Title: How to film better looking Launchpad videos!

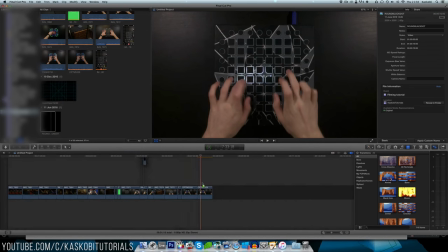So then after you've done that you can delete the launchpad grid and then after that you can drag on this black circle which what I'm using this for is to block out the light sources reflecting off the table.
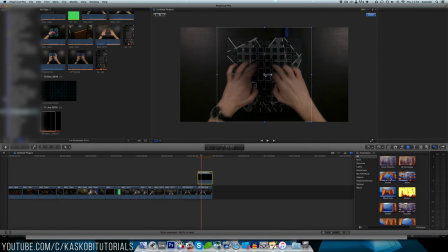It's not the best way of doing this and if you have other light sources you might not need to do this but still it works
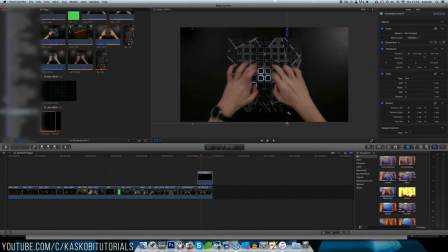it just allows the scene to be darkened a little bit so just scale it up here move it along and then turn the opacity down if it's a bit too dark just about there it seems good just move it a bit and
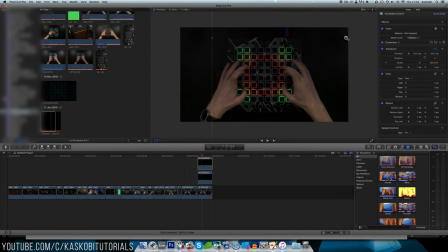then i'll duplicate that seeing as i've got two light sources and i will move it across the other side now i'll make that whole thing into a compound clip which basically joins everything and i can universally color correct this now i go and grab my
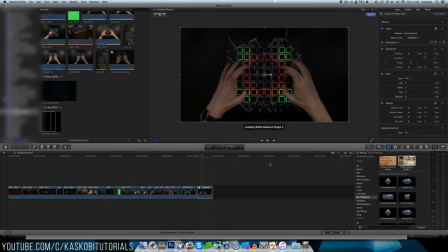white balance correction plugin from fcpfx.com i'll bring up the spectrogram
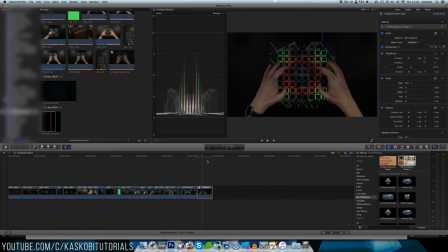which basically indicates my levels of color my main goal here is to find a white looking light effect like this and boost the brightness of the
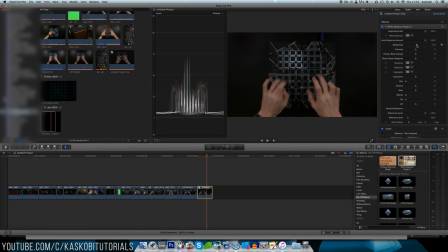video just enough so that the blacks aren't too bright, but the whites are still reasonably bright. Now I might push the blacks up a little bit just to bring up the background, actually bring down the background, and then mess with the brightness a bit until the whites keep going up high,
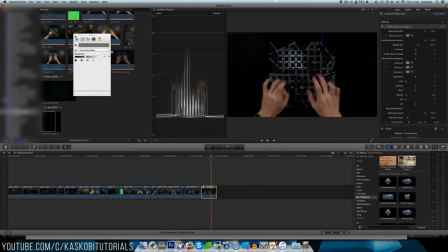and then I'll start changing the white balance for the individual shadows, mid-tones, and highlights, which allows me to finely tune different parts of the video.
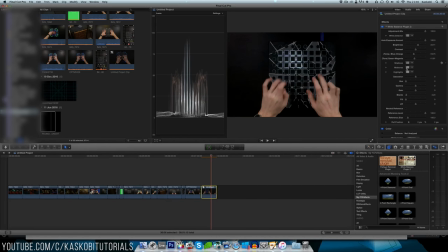I'll also give it a slightly blue tint as I didn't quite get the white balance right before I filmed it. I'll put the saturation up slightly and then I'll find a really colourful frame and I'll push the saturation up enough so that my hands don't look unnatural but the colours are still bright and vibrant.
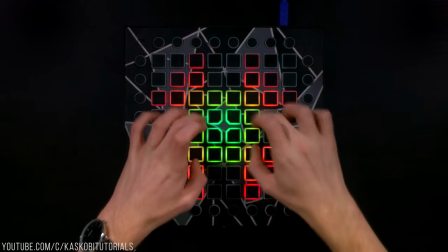And then here you are, here's our final clip. I hope this helps you out,
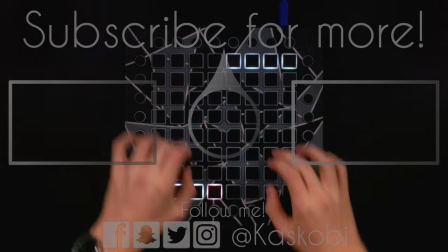it's kind of difficult explaining colour correction because there's a lot to it but still I hope this helped so So thank you for watching and I will see you next time.